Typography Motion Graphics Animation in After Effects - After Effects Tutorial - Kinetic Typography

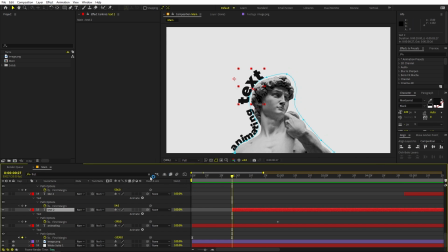You can see that I've already created this path. So I'm going to like animate it from the other side. So you can see we have this keyframe and in the beginning, we can like move it to this portion somewhere around here. Now we can select these keyframes, press F9, and we are going to change the graph to exactly what we did with the animating text.
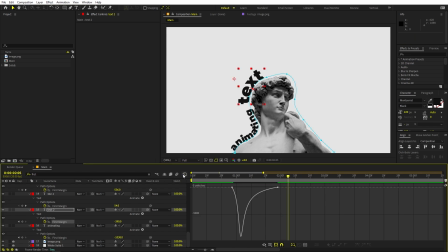Now if I press play, you can see we have this. Again, you can play around with their timings however you want. I think this looks good. Now let's bring in the next layer, which is like. And this one we can also like make it come from this point. So let's move it like that.
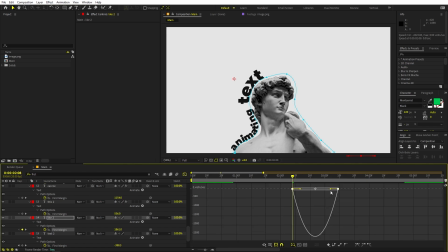Now select the keyframes, ease them. And just change the curve. And just change the curves to like this for all of these layers. And you can like make them closer. Like that. Now let's bring in the next one.
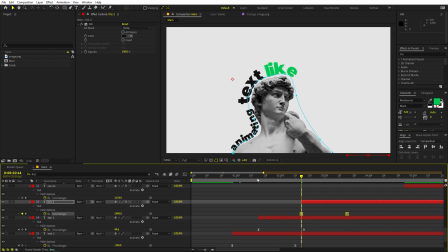So here you can see we have this text. Now again, you can play around with their timing. You can make them appear however you want. So let's move them like closer. So if I press play, you can see we have these texts coming in.
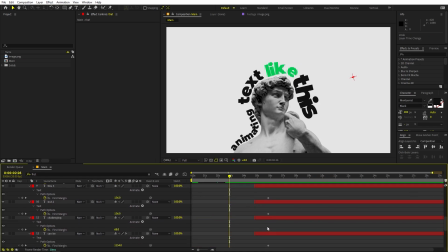And in the same way, you can like animate all of these words to animate in into the frame.
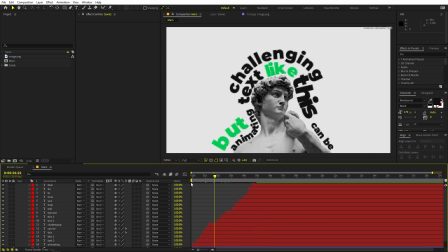And I will come back once it is done. So now I have animated all of these text layers. Now if I press play, you can see we have all of these coming in.
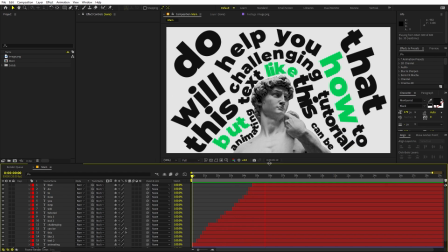And some of these are coming like very quick because these are synced according to a voiceover, which you saw in the preview. So once we're done with this, we can like make this animation a little bit more interesting by simply having little bit zooms here and there. So for that, we can add a null object. Now we can select all of these layers, including this image.
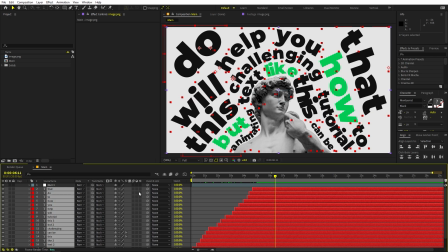So I'm going to like first unlock this. Let's select everything and let's parent this to the null.
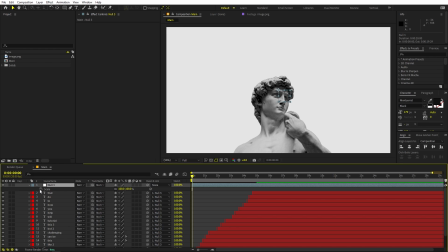Now we can select the null and we can press S for scale and P for position. Let's add keyframes. Now let's press U and this is going to be our final. So I'm going to like move this really far away. Now in the beginning, we can like make it extremely close, something like that.
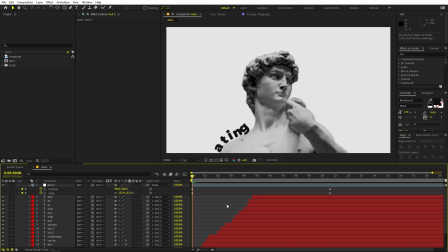Let's play with its position as well. Now if I press play, you can see we have these coming in.
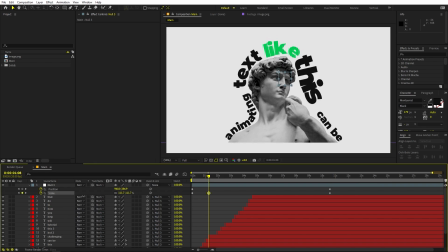And once we have these, we can like probably zoom it out a little bit and let's just move it down, something like that.
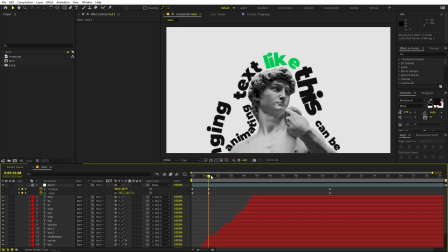Now let's move like a little bit ahead.
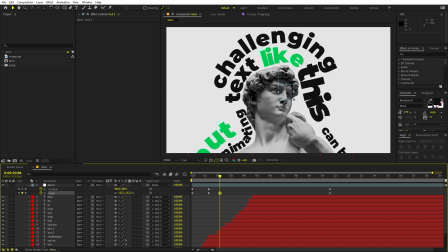We have this and somewhere around here, we can again zoom in and let's just move it to the top and to the side as well,
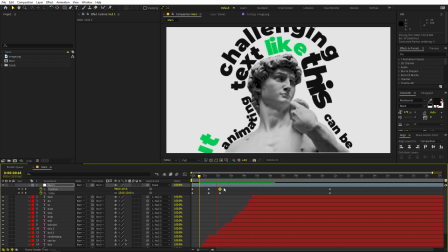like that. So we have this and again, we can zoom out.
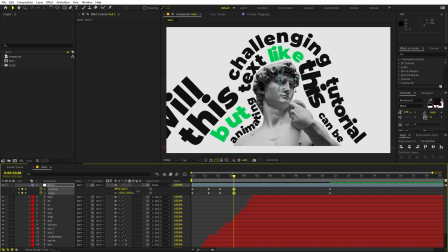Let's just set this to 110 and let's just move it down below and move it to this side so that we can see Will.
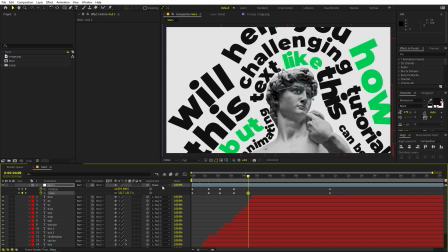And let's move a little bit ahead. Again, we can like zoom in and let's just place it to this side because we have these texts coming in.
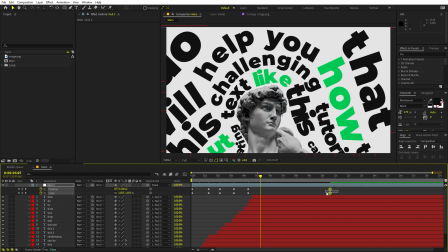And let's move a little bit ahead and somewhere around here, we can like have our final position.
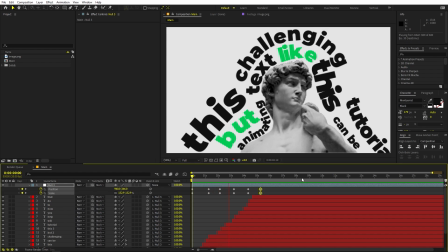Now, if I press play, you can see we have all of these animations like this.
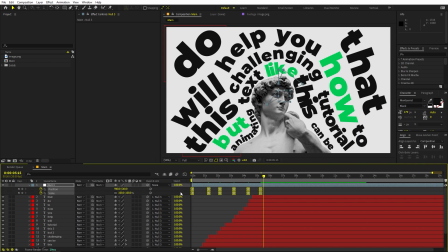Now, in order to make these more interesting, we can easily ease the keyframes by pressing F9. Let's go to the graph and I'm going to like tweak the curves to look something like that.
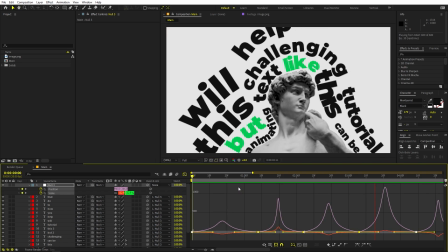Now, if I press play, you can see we have these very nice zooming in and moving animation to our static scene.
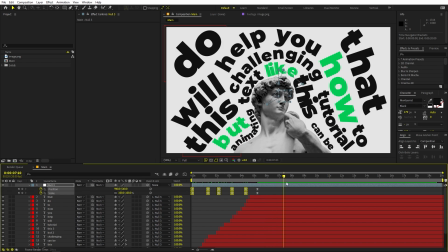So this is how you can create these kind of animations, and at last you can like create whatever kind of typography you want. And again, you can be very creative. You can like have whatever image you want and just keep on adding text around it however you like, and after that animate them in, and you can have like random zooms, something like that,
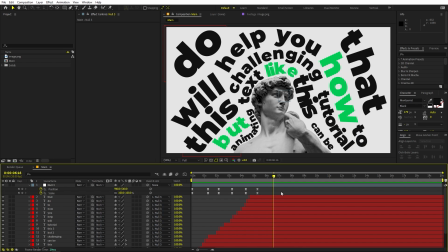to make it more interesting. So I hope you learned something from this video, and the project files for this tutorial is available on Patreon.
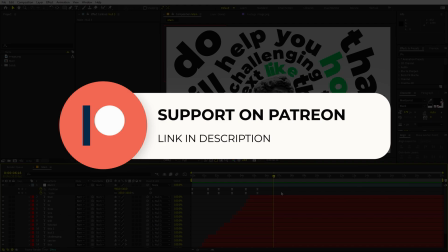So if you're supporting me over there, then you can download it from there, and if you're not, then you might consider it because you will get access to the tutorial project files and exclusive templates that are available only on Patreon. So with that being said, my name is Abhishek and I'll see you in the next one.